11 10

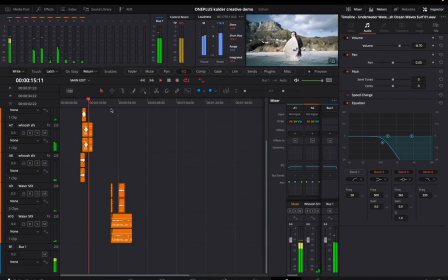So water sound effects, are there any more here? Yeah, we got some more these guys. So let's add some more water sound effects here since we have these open.
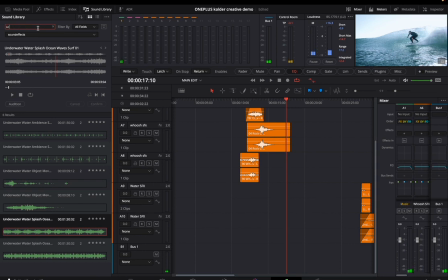So obviously we need an ocean sound effect here. Let's give it some background ambiance. That one's decent.
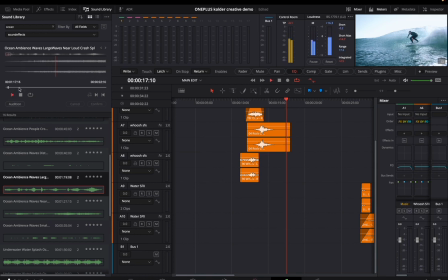Let's give that a go. So remember water sound effects.
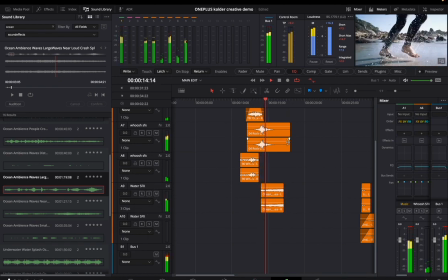I'm just trying to throw all those into the water section. Now, we have all of these as orange layers. It would probably be even easier if we were to change up the colors of each like different type of sound effect. We could totally do that in this case as well. Whatever works best in your workflow.
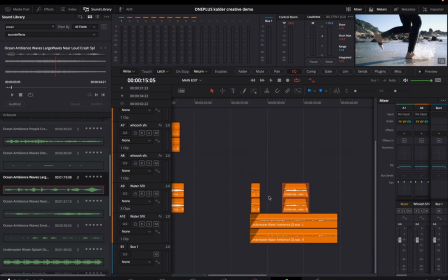In this case, it would probably be easier for all of us to understand what's going on here if we made the water sound effects blue,
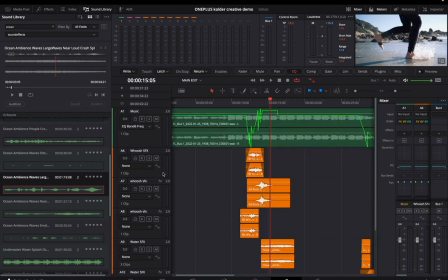and then the whoosh sound effects maybe like a lighter blue, and then the dirt bike sound effects orange, whatever.
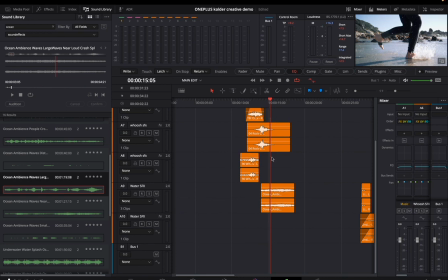But for me in this case, that is an extra step. I'm fine with just keeping things the same color for now. If things start getting like really hectic, then I might want to change these colors. But for now, I just know that all the orange ones are sound effects. That works beautifully. I love this section here.
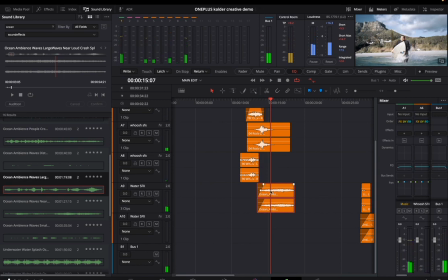So I'll just cut this. So I think because I have the sound of the ocean and the environment here in
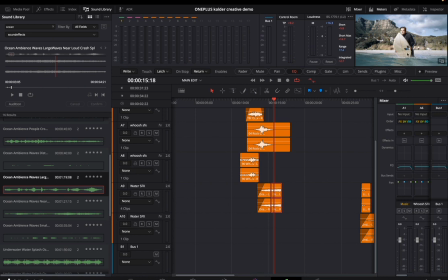the background, but there is no sound of when his board hits the ocean, that just doesn't sound right to me. So it sounds like something's off. So it sounds empty. So this shot, we should definitely find a sound that works well for when his board hits the ocean here.
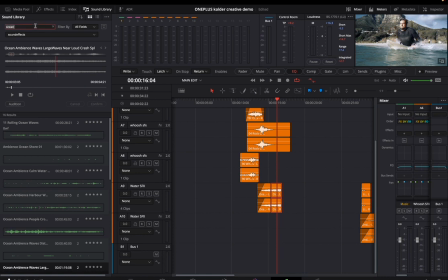Do I know what kind of sound we should use for this? I don't know. We could type in water hit and just see what comes up. Yeah, none of those sound any good. Water.
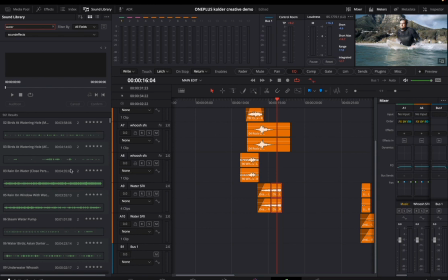And this is searching like, what was it? Something like 10,000 sound effects. I have tons of sound effects. Sound effects I collected from like Adobe and just like different databases online.
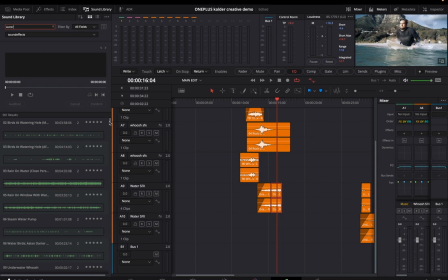Put them all into one sound effects folder, and this is what we're accessing here. So it's just searching everything that I got. But I feel like for this, I would need some kind of hit sound effect. And I'd probably have to mess around with it a little bit.
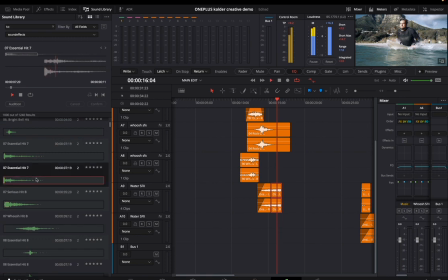Let's give that a try. Let's see what's up. So
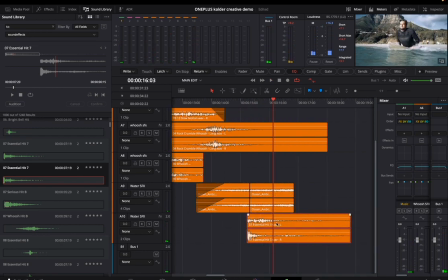that could actually work. At first I was like, oh, see? It kind of works. Cool. So we can see we're in A10 here.
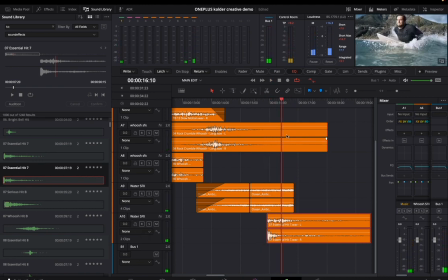We're getting a bit of peaking here. It's pretty loud. So maybe we turn it down a bit.
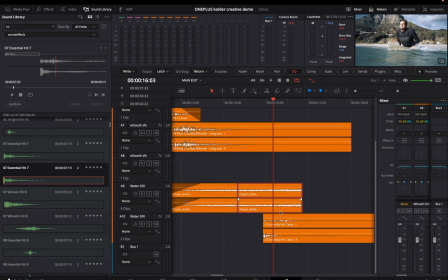This is a good example of where we would want to lower the volume of other sound effects so that we can let this one kind of come through a little bit easier. So maybe I'll just bump this down a little bit here.